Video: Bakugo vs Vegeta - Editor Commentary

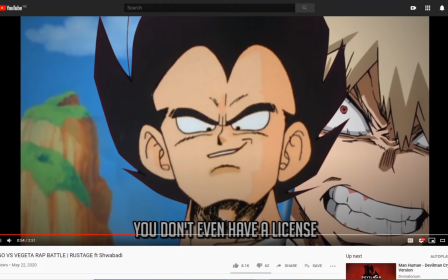[8:11]
If you've seen the Team 4-Star Cell Games videos, they're really well edited. I want to edit like that someday. They're really well made. Yeah.
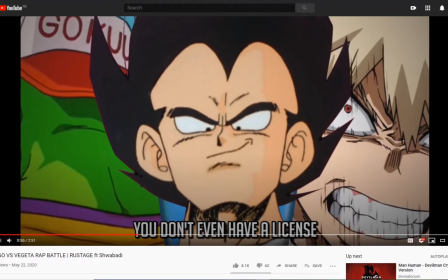[8:23]
This like I watched Kai, so I didn't even see the Piccolo learns how to drive episode. But I just saw this in my recommendations, like Piccolo learns how to drive, because I was like looking up Dragon Ball videos to just put on in the background while I edit.
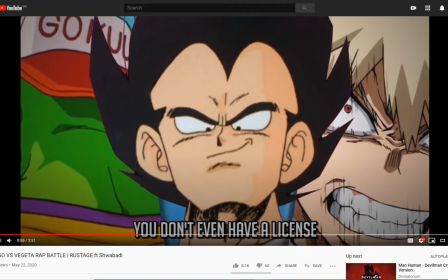[8:39]
And then I just saw Piccolo learns how to drive, and I thought that's so funny. And then he was just wearing these stupid clothes out of Goku's wardrobe, and I was like, that's hilarious. And then this line says you don't even have a license, and I know he's talking about the hero license for the exams, which Bakugo failed.
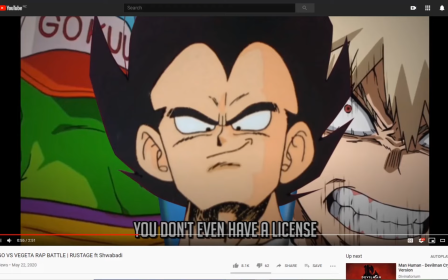[8:53]
The shot on the right of him being angry is originally it was a triple split screen of Todoroki and that other guy that I don't know the name of, but I replaced it with Vegeta. Goddamn Piccolo, because license could mean like driver's license, yeah, but it's not.
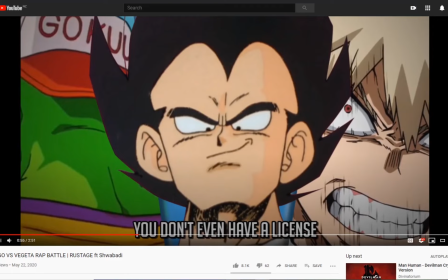[9:10]
It doesn't mean driver's license at all. I just thought it was funny. There's a lot of like things only I find funny in here.
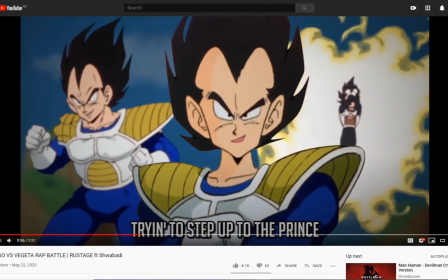[9:17]
Maybe someone else finds it funny, but I just mainly put in things no one really points it out,
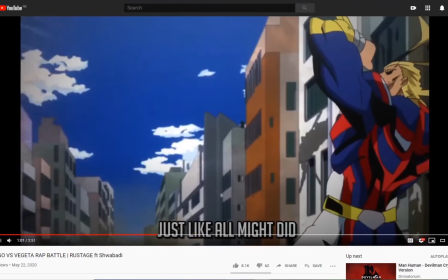[9:23]
and so like I get to get away with a lot of random stuff. Like there's a lot of I think it's because I was in a manic state,
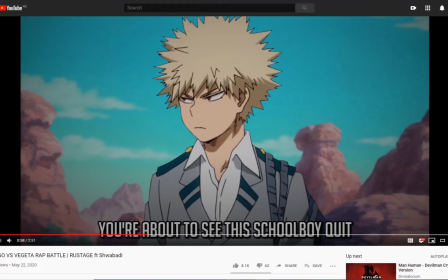[9:32]
because I felt really stressed while editing this video, because I had 7 days or 8 days to edit this. It just really messed me up. Like I was going crazy just masking for most of the, like I had to balance this with school because quarantine
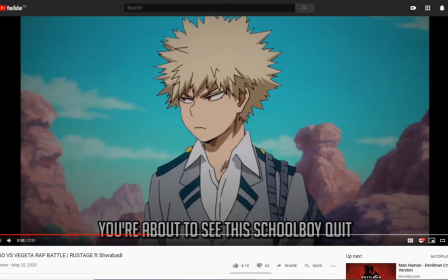[9:48]
in New Zealand lower down so I can actually go to school, and I have to go to school because I'm gonna get into a good college. I gotta go to a good school. I gotta become a scholar like Gohan. But that really gave me less time to edit because I have a strict sleeping schedule at about 10 p.m. because I gotta be healthy,
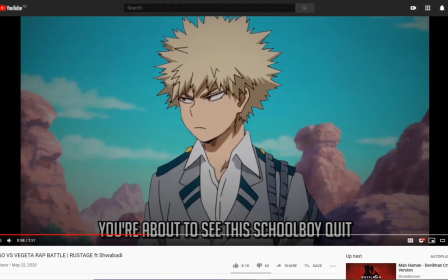[10:06]
and so that left me like with literally 7 hours a day to edit a rap battle. And if you're working on something for 7 hours straight, you go a little bit crazy. So sometimes you find the most stupid stuff funny.
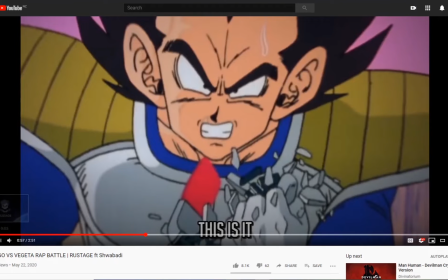[10:19]
Like when I was looking through clips for Bakugo,
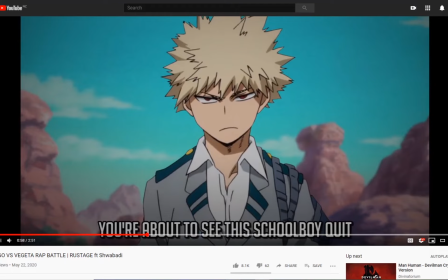[10:23]
there was this one clip of him just staring at the camera, then walking off, and then continue walking off.
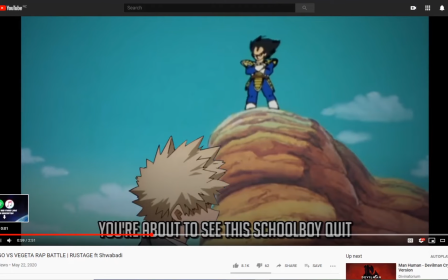[10:28]
I thought it was, I don't know why, but I think it's the funniest. It's so funny. He just walks off the screen and like, I still don't know what's funny about it. I just have a really weird sense of humor because my brain is damaged.
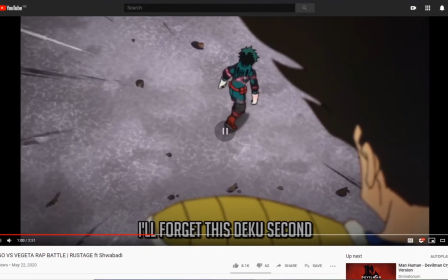[10:40]
I'm probably the only one who finds this funny. He just walks away. And speaking of Dragon Ball homages, this is a funny Yamcha pose.
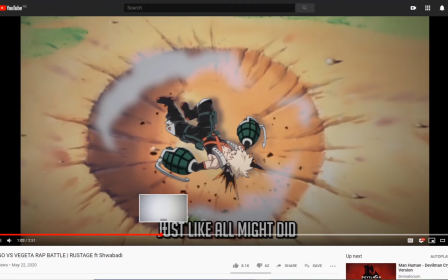[10:48]
Just wanted. I'm sad that this is only for like, you can see this for barely a second because I think it's really good edit.
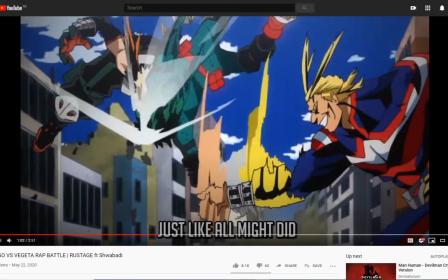[10:55]
It just kind of just happens too fast. Goddamn, All Might just throws Deku at Bakugo, just gets slammed down in the ground and he's dead.
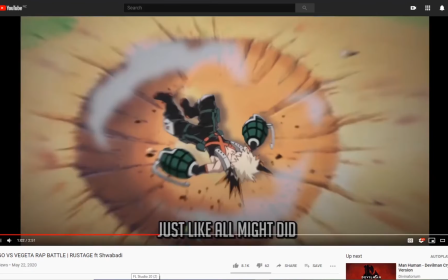[11:03]
And then you only see that for a second. I should plan this out more.
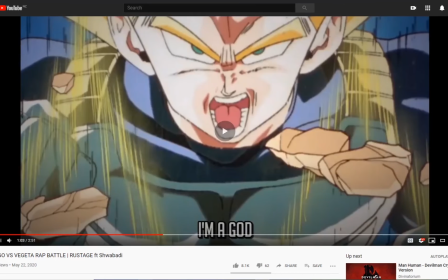[11:08]
And I mentioned Azuken earlier, and there's this shot that was all thanks to them, because in like one of their episodes they show like editing techniques for anime, and I was like,
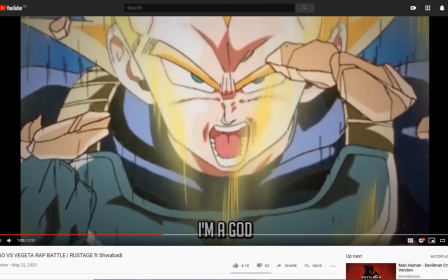[11:21]
they showed this specific technique where they repeat the camera motion of a thing going out, or like multiple times. And I was like, I subconsciously knew that they did that because I watched other anime where they did use that technique, but when they explained it in Azuken, I was like, yep.
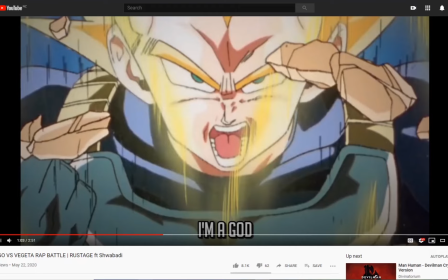[11:36]
It may be cutting corners, but it's a good technique. It's a fun technique to use for editing. It's simple, but it's effective. Plus, it works really well with the music because you hear the drums.
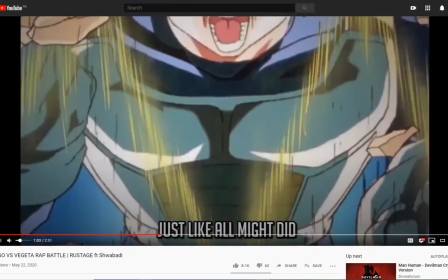[11:46]
It goes ba-dum, ba-dum.
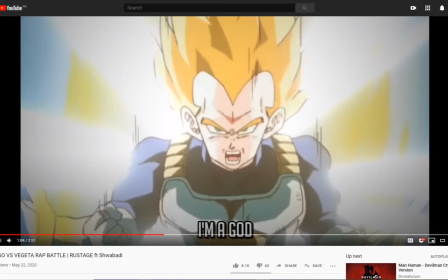[11:51]
Yeah, because it just repeats on those drum hits. I just think it's nice. It's just nice rhythm to it. Yeah.
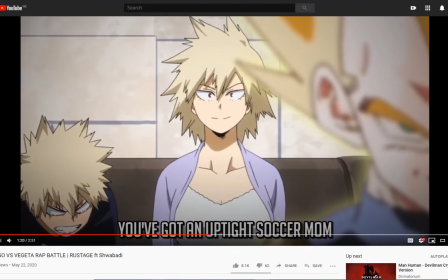[12:00]
You'd think that a line like this wouldn't need much editing, but I still had to technically mask this because I had to make sure she was not speaking.
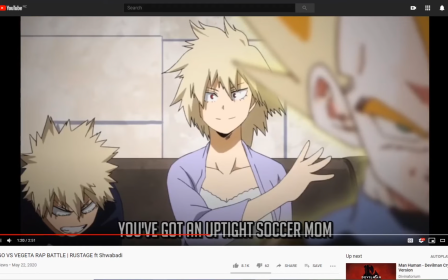[12:08]
I had to remove some of her mouth frames by photoshopping her lips over her dotted mouth.
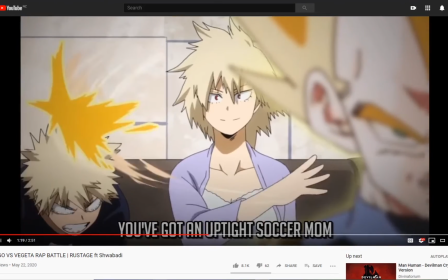[12:14]
I just like how he just, I like just how he hits him on the beat.
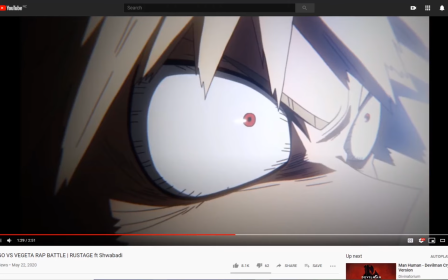[12:25]
I like this shot. I love the drums in this.
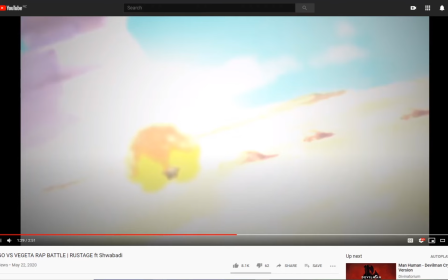[12:30]
Rusted really outdid himself on like the production of, like, musically. This is one of his best. I love the sound of this. I love the sound of the instrumentation. I just love the drums.
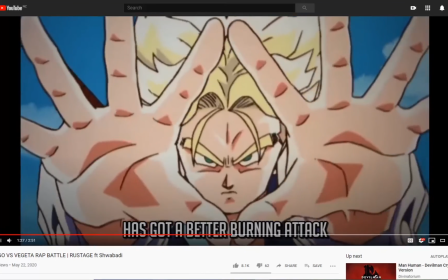[12:40]
They go punch them. It's so good.
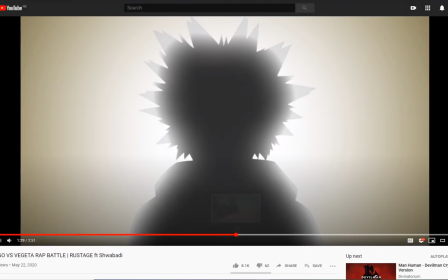[12:46]
Fun fact: that masking shot, that specific framing shot, is also in the previous line.
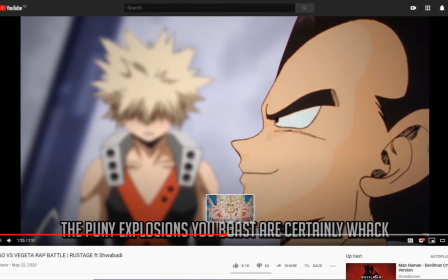[12:52]
It's literally this one. These two are the same things. I wanted to make it look like a back shot, so I made it a black shot.
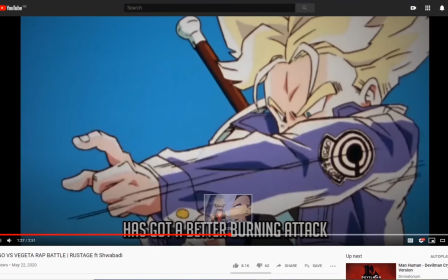[13:00]
That was an awful pun.
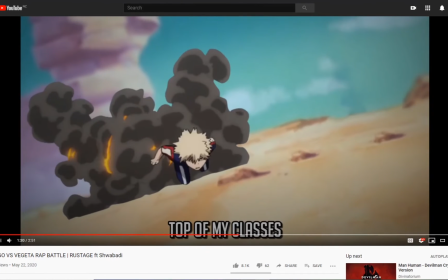[13:04]
Thanks, young Teen Trunks. I wonder why he just didn't say Future Trunks.
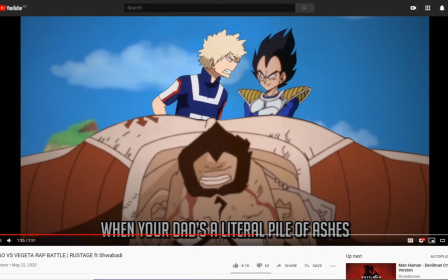[13:09]
But I'm not going to question it too much. I kind of feel I'm not like that good of an editor because I edit everything in Premiere and just because I want to learn how to use the 3D camera tool in After Effects, but my computer just can't run After Effects. It just makes it too slow. Because if I did this with like a 3D camera in After Effects, it would look.
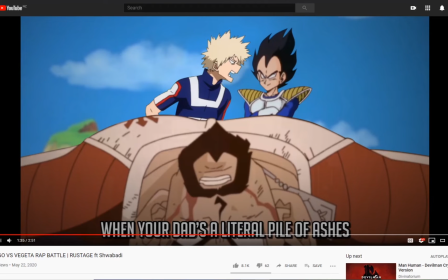[13:29]
If this wasn't like 4:3 ratio, this shot would be cool if you just added little black bars here. It would be nicely framed though. Look at this.
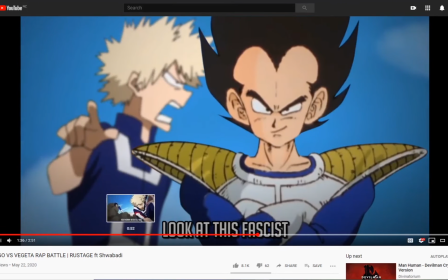[13:40]
I didn't notice until like really late into the editing, but this shot is literally the same one from over here. Around 53 seconds. I accidentally masked this twice because I thought it was just a unique shot because I wanted a good shot of his forehead.
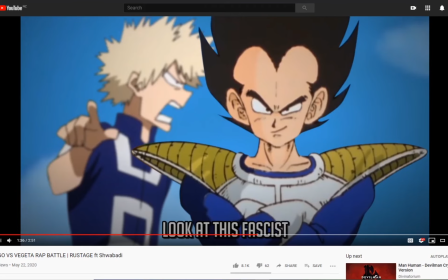[13:55]
I just accidentally used the same clip twice, but hopefully no one will notice. The thought process for this line, his forehead's so big, but it's empty,
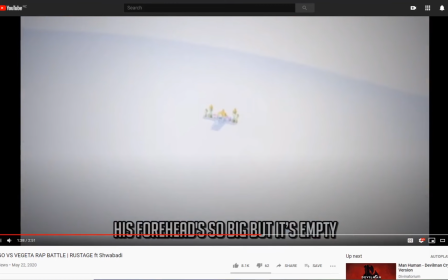[14:04]
and I was like, well, that's also a big place in Dragon Ball that's empty, and it was like the hyperbolic chamber of time and space. What's it called? The hyperbolic chamber of something. It's a funny time chamber room where they just, a whole year is a day.
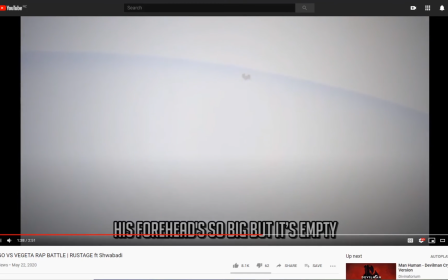[14:16]
You get it. It's big head. Mini big boy. Who would win in a fight?
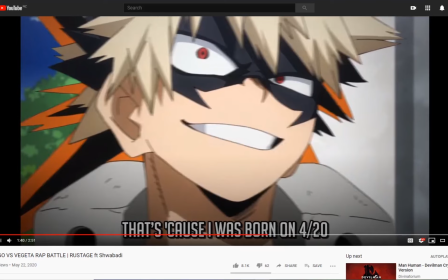[14:22]
Tetsuo from Akira or Vegeta? And I mean foreheads. Whose forehead would just obliterate each other? Honestly, I want to know. I didn't watch GT. I had
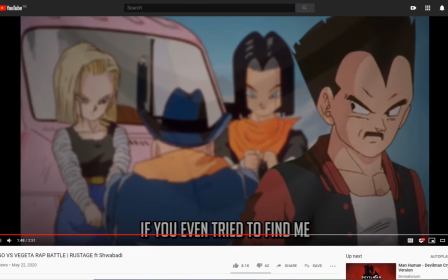[14:34]
to look up Vegeta mustache, and I used PNGs instead of finding clips because I'm not goddamn downloading anime episodes just to find Vegeta mustache. So yeah, these two in particular are just PNGs.
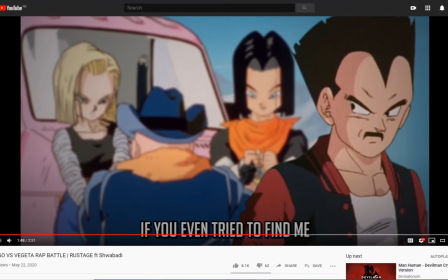[14:48]
And then it was like, I remember the funny scene where the androids get arrested and they're just like, no. And like, it would be funny to call back to it, even though it's not not part of lyrics. There's a lot of stuff that I put in visually that don't pertain to much lyrics, aside from like,
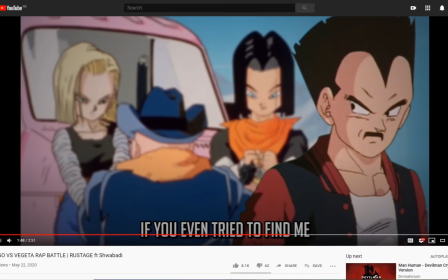[15:05]
a loose connection to like stuff, you know, like being arrested, having a license, Piccolo driving license, Piccolo learns how to drive. There's also this weird reference I did like later on in the second Vegeta verse, which I don't think anyone has caught, like considering the demographic of these rap battles.
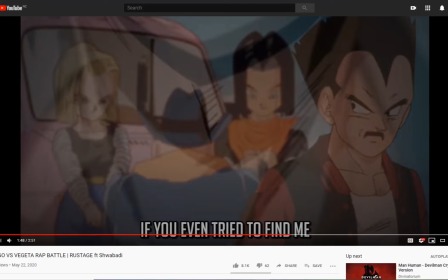[15:20]
It's like shonen stuff. There's this weird non-shonen anime reference that I did. I'll talk about it when we get to it, but I think it's hilarious.
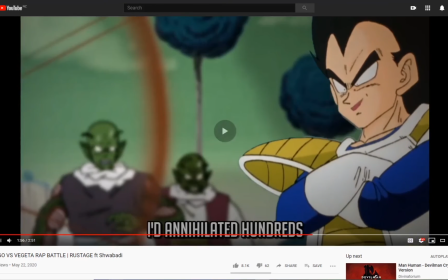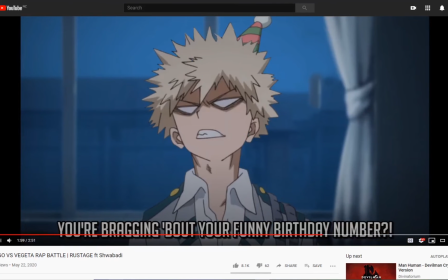[15:32]
Here we are. This is my favorite shot of the entire battle because it's so weird. Like, if you notice, this background, that hat it's not from either My Hero or Dragon Ball. It's from Clannad. This is the Fuko hat.
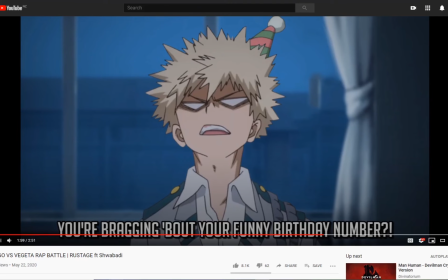[15:50]
This had to be like a thing I did in my goddamn, when my mind went dumb during the editing process. So it was like birthday. Like the thought process must have been like birthday. What's in birthdays? People wear hats, little funny cone hats on birthdays. Who wears a funny cone hat?
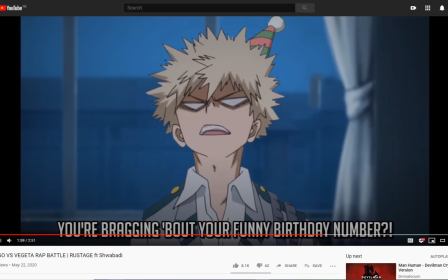[16:08]
Fuko. And then I just put Fuko's hat on Bakugo. I love Fuko. She's so funny. I would totally go on a random tangent about Clannad and how it's not my favorite keyword. But this is not about Clannad. This is about Bakugo versus Vegeta rap battle.